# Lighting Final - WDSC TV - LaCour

Welcome to the Lighting Director portion of your training. In this video, we're going to cover the basics of lighting for television. We're going to look at different types of lighting instruments, shadows, white balance, and color temperature. You'll learn the finer points in your textbook and in your class training. Lighting Director.
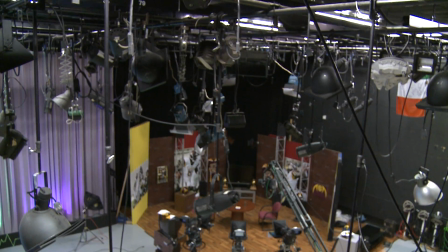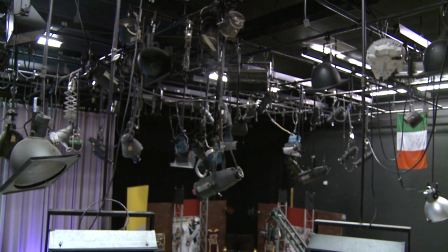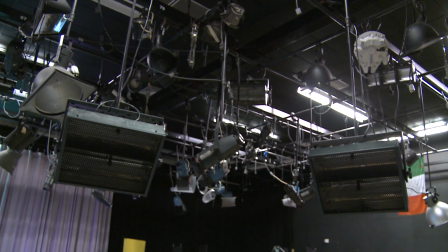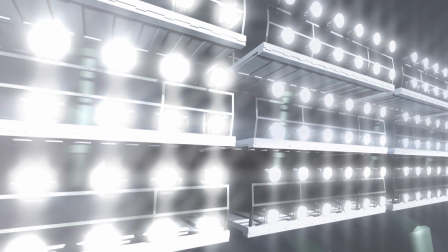(0:37)
The lighting director illuminates the sea to make it visible, to clarify certain aspects of it, and to make us feel a certain way about it.
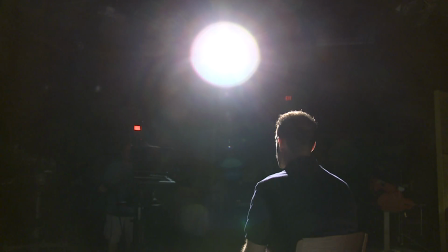(0:45)
The lighting must also satisfy the camera, so it can produce optimal pictures.
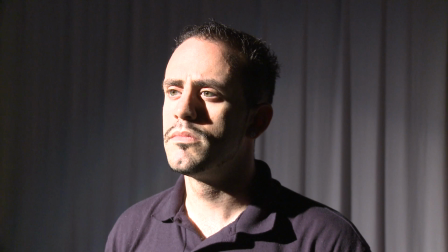(0:51)
Just changing the lights for a scene can have a dramatic impact about the way we feel about the scene or character.
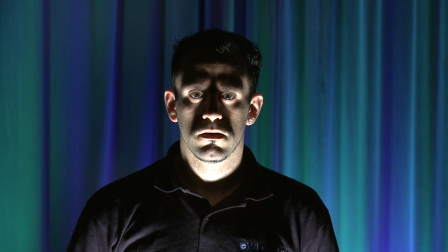(0:58)
For instance, lighting can make someone look mysterious. It can turn your subject into a villain or pensive thinker.
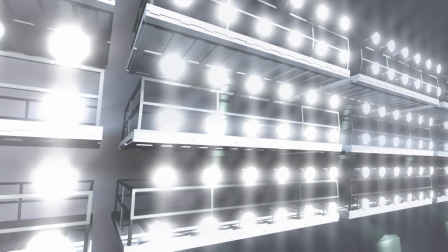(1:08)
Following some simple guidelines will give you a foundation for how to light. You can practice lighting by becoming a critical viewer.
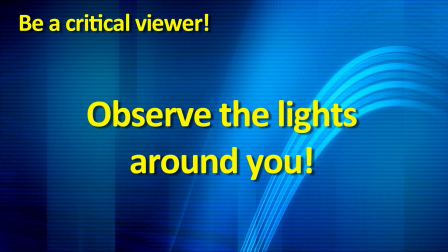(1:15)
Learn to observe the lights around you.
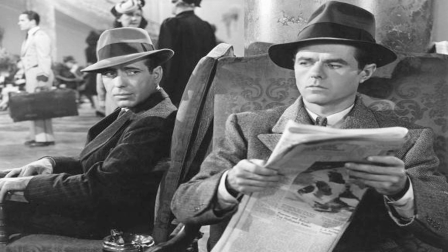(1:18)
Watch TV and movies for their lighting, and look at how lighting is used in paintings and photography.
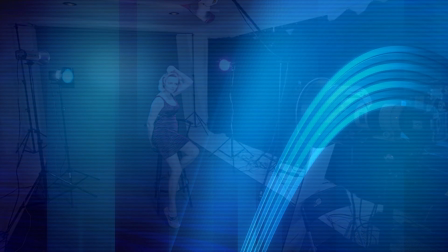(1:27)
Sometimes, lighting can make all the difference between an ordinary production and a work of art.
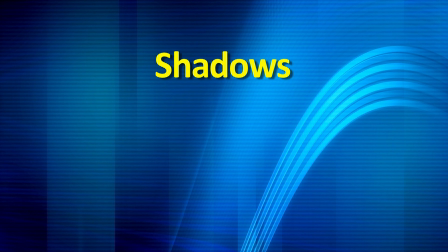(1:34)
Shadows help us see the three-dimensional world on a two-dimensional screen. Control of light and shadow requires that you understand the qualities of light and the functions of shadows. Light can be described as being directional or diffused.
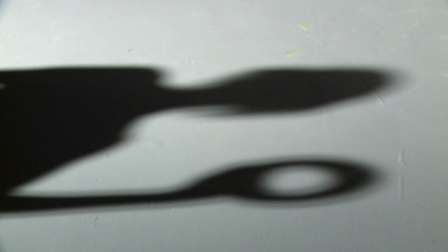(1:52)
Directional light, like the sun or a spotlight, have a defined beam that causes dense shadows.
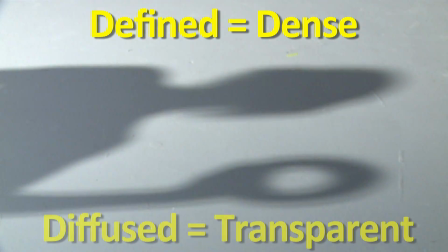(1:59)
Diffused light creates transparent shadows.
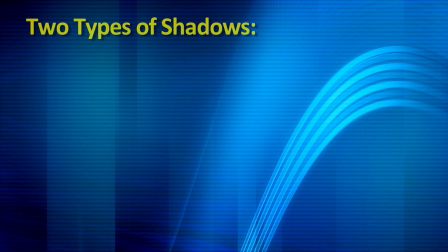(2:04)
More than anything, good lighting involves control of two types of shadows: attached shadows and cast shadows.
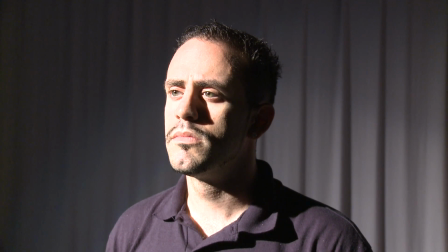(2:15)
The form and texture of an object is revealed by its attached shadows, which appear to be attached to the object.
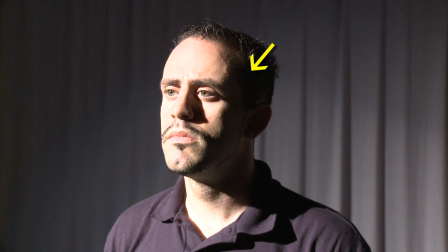(2:24)
You can control the amount of attached shadows by controlling the focus of the light source.
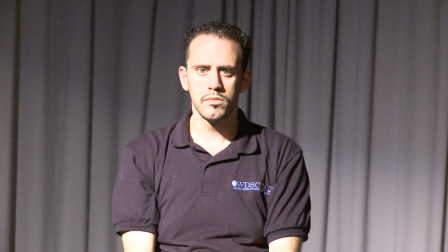(2:31)
Directional lights create attached shadows, and fill lights reduce them.
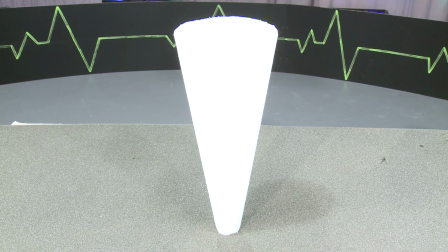(2:37)
Here, a diffused light illuminates the object. There are no shadows, and the object looks like a triangle.
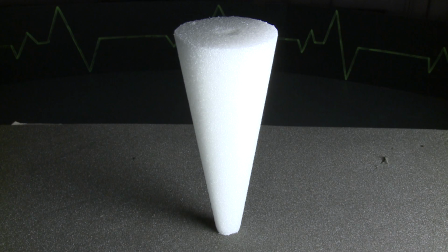(2:46)
By making the light source directional, we create attached shadows that show you that the triangle is actually a cone.
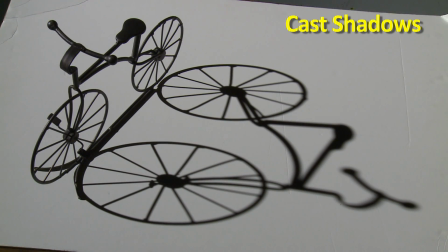(2:57)
Cast shadows define the spatial relationship between objects. Cast shadows can be seen independently from the object that caused them. Cast shadows can also show an approximate shape of an object.
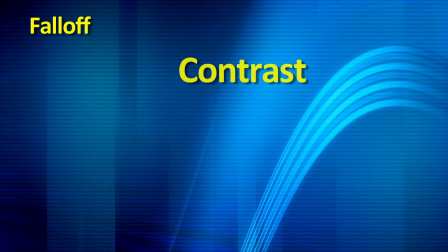(3:14)
Falloff refers to the contrast of light and dark areas and how fast light turns into shadow.
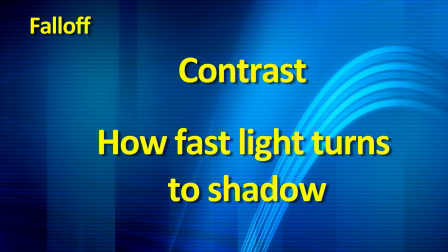(3:20)
Controlling falloff is an important element for the overall lighting design of a scene.
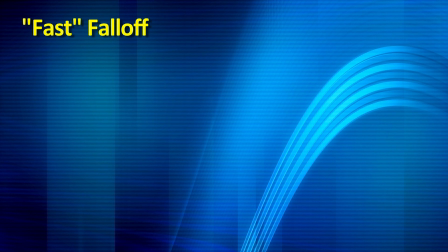(3:25)
When a director calls for fast falloff, he or she wants a high contrast between the light and dark areas of an object.
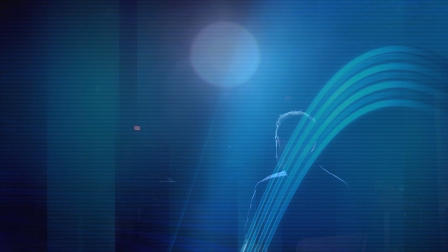(3:33)
Directional light, such as the sun or a spotlight, creates fast falloff.
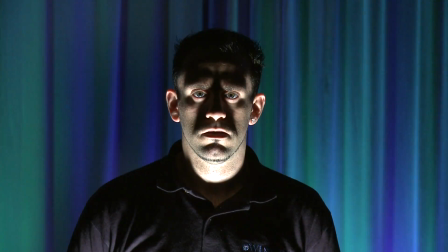(3:40)
This is a dramatic look of fast falloff. It is effective for conveying a dark mood or expression, but be careful not to overdo it. Fast falloff creates very high contrast, which makes it very hard to see detail in the dense shadows or overexposed areas.
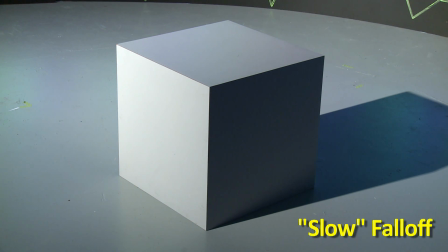(4:00)
Slow falloff has a very gradual change between light and dark areas of an object.
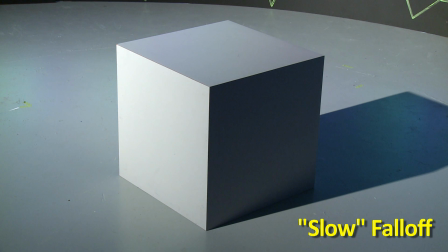(4:06)
You control falloff by changing the intensity of the light on the shadow side.
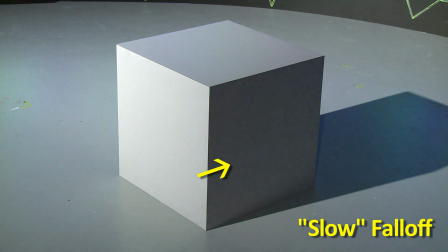(4:11)
Watch how the falloff slows by increasing the intensity of this fill light.
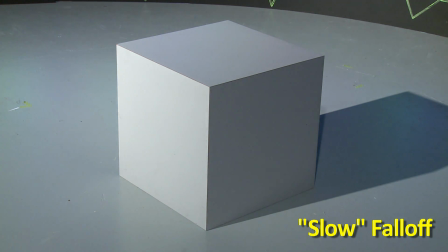(4:17)
The higher the intensity of the light, the slower the falloff.
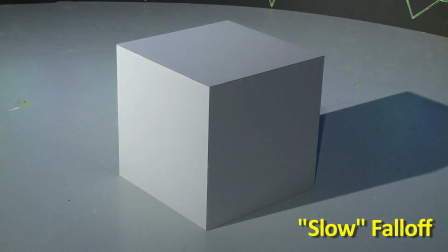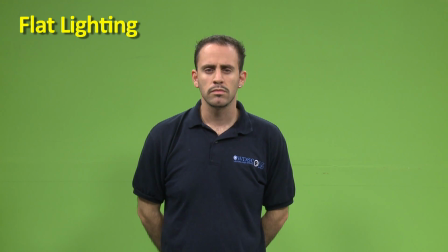(4:27)
Flat lighting has no falloff. When the lights have equal intensity, all the attached shadows are eliminated. Flat lighting can be useful when you want to make skin look smooth, but it makes objects look flat.
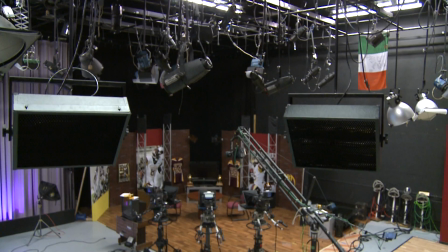(4:44)
Lighting designers must answer to the director. The director uses lighting to help tell the story and to produce optimal video images.
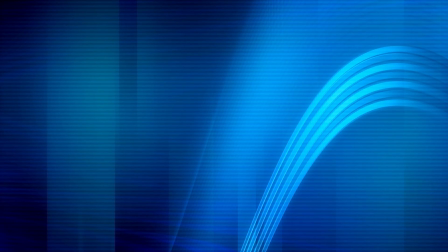(4:54)
The video operator demands two things: enough light on the set for the camera to see well,
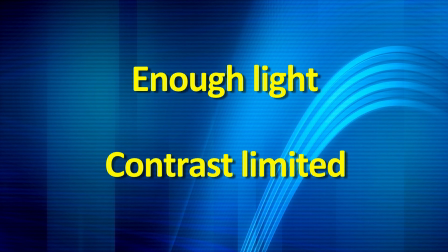(5:00)
and the contrast of the lightest and darkest areas of the picture must be limited for optimal video quality.
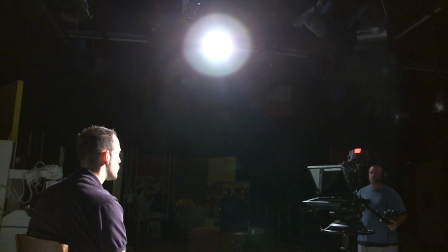(5:07)
Although a good video camera can record images with very little light,
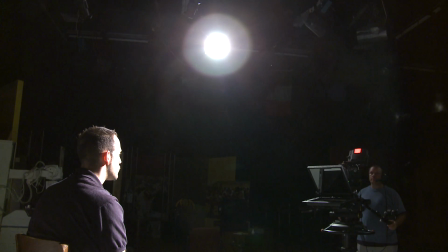(5:12)
you must provide the camera with enough overall illumination to achieve optimal picture quality.
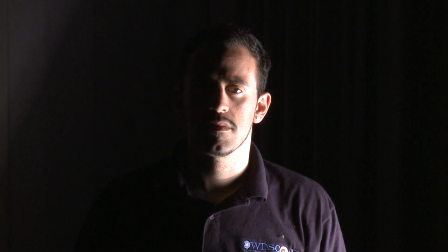(5:20)
The difference between the light and the dark areas of an image is called contrast. If there is too much contrast between the light and the dark areas, you will see overexposure with light obliterating some details, or underexposure with dark areas becoming too dense to reveal any detail.
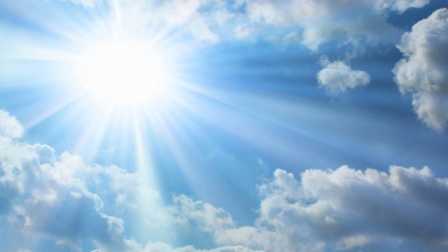(5:41)
Have you ever noticed how the sun has a bluish tint at high noon, but a more orange tint at sunset?
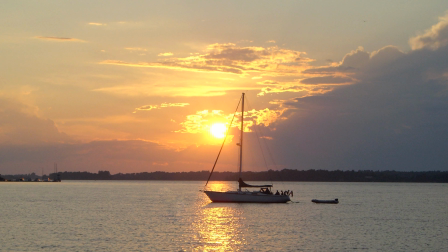(5:48)
The relative bluishness or reddishness of white light is described in terms of color temperature.
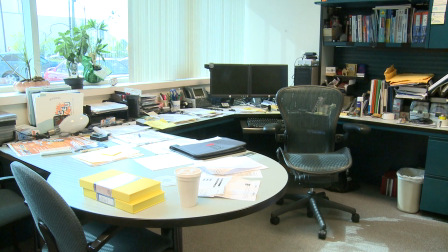(5:56)
Light that is bluish has a higher color temperature, like the lights in an office,
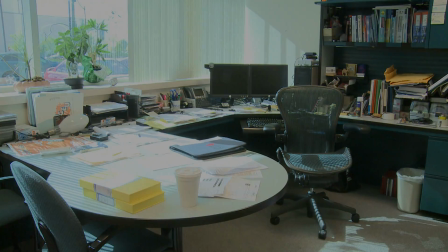(6:01)
while reddish light has a lower color temperature, like the light from candlelight, which adds to the atmosphere of the room.
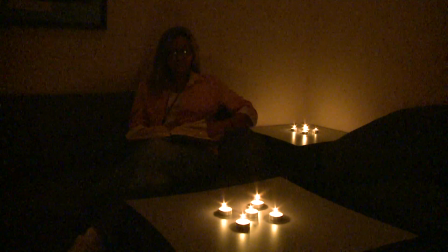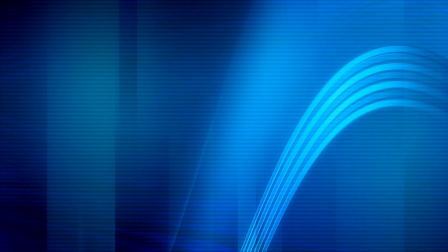(6:15)
We measure color temperature in degrees Kelvin.
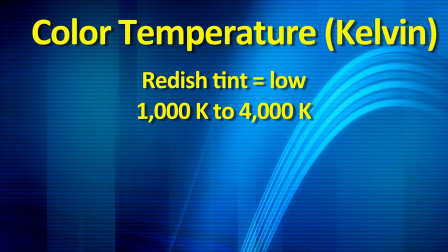(6:19)
Light with a reddish tint has a low color temperature, with a measurement ranging between 1000 degrees and 4000 degrees Kelvin, whereas light with a bluish tint has a high color temperature, with a measurement ranging from 4000 degrees to over 7000 degrees Kelvin.
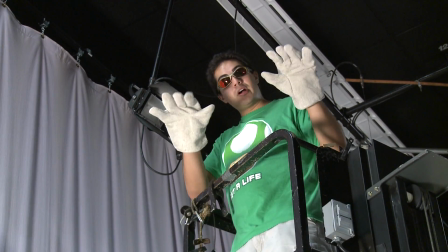(6:38)
And remember, always use proper protection for your hands and eyes.
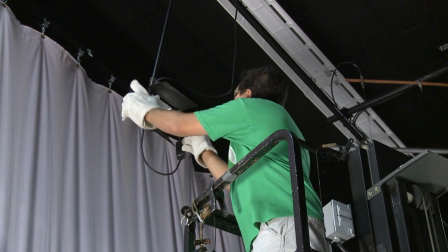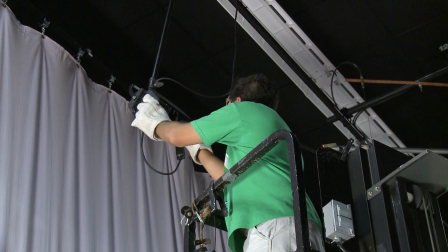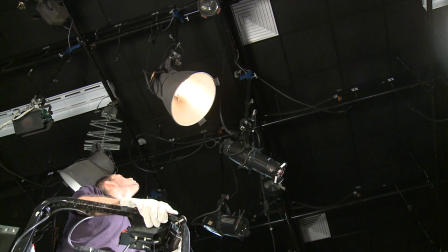(6:54)
Most studio lights and indoor portable lights have a color temperature of 3200 degrees Kelvin,
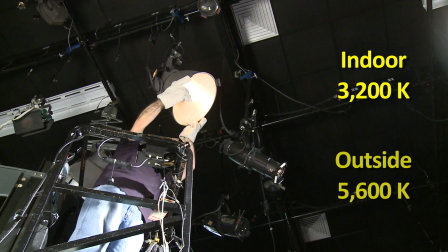(7:02)
and lights that are used for shooting outside have a color temperature of 5600 degrees Kelvin.
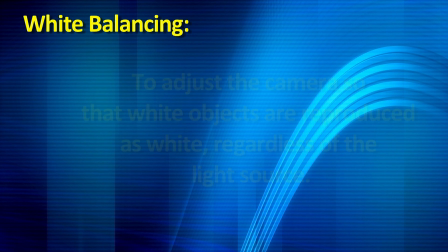(7:10)
White balancing refers to adjusting the camera so that a white object is reproduced as white,
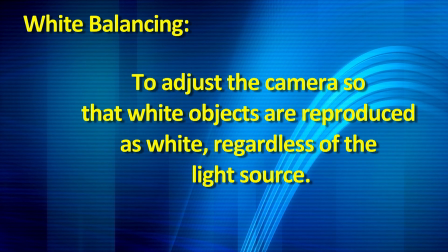(7:17)
regardless if it's illuminated by a bluish or reddish light source.
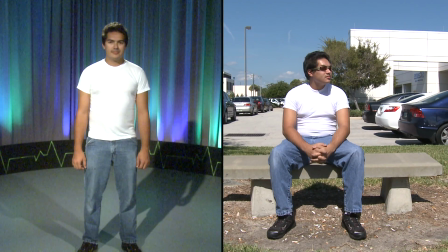(7:21)
If someone is wearing a white shirt, the shirt should look the same whether you are shooting outdoors or indoors.
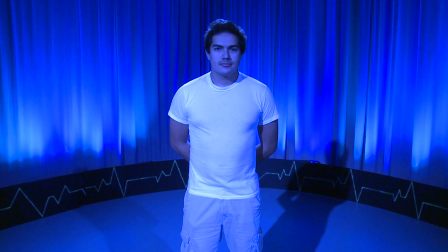(7:30)
When white balancing where the light source has a bluish color temperature, the camera reduces the bluish tint.
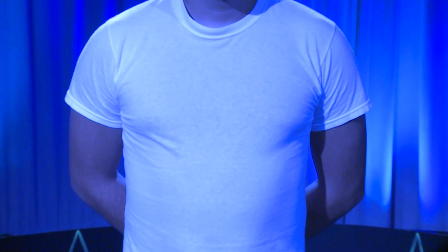(7:39)
And when white balancing where the light source has a reddish color temperature, the camera will reduce the reddish tint.
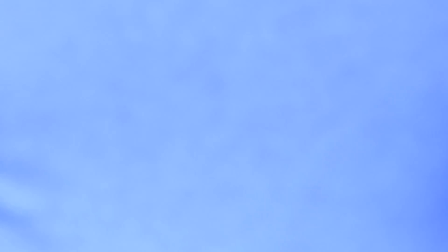(7:47)
You should always white balance every time you shoot in a different lighting environment.
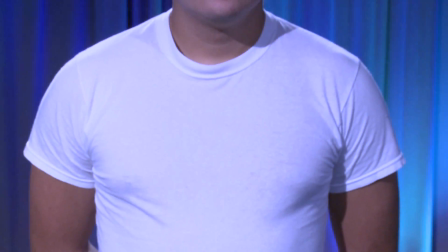(7:53)
White balancing becomes difficult when light sources with different color temperatures mix, because you must match the color temperature before white balancing.
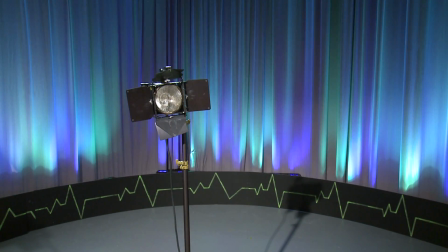(8:01)
A simple way to do this is by covering the lights using gels,
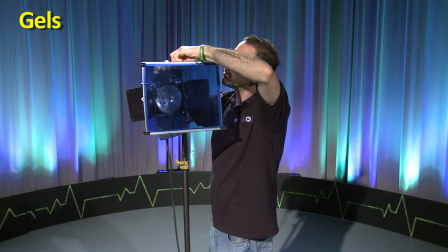(8:06)
which are colored pieces of a transparent material, such as plastic, that change the color temperature of that light.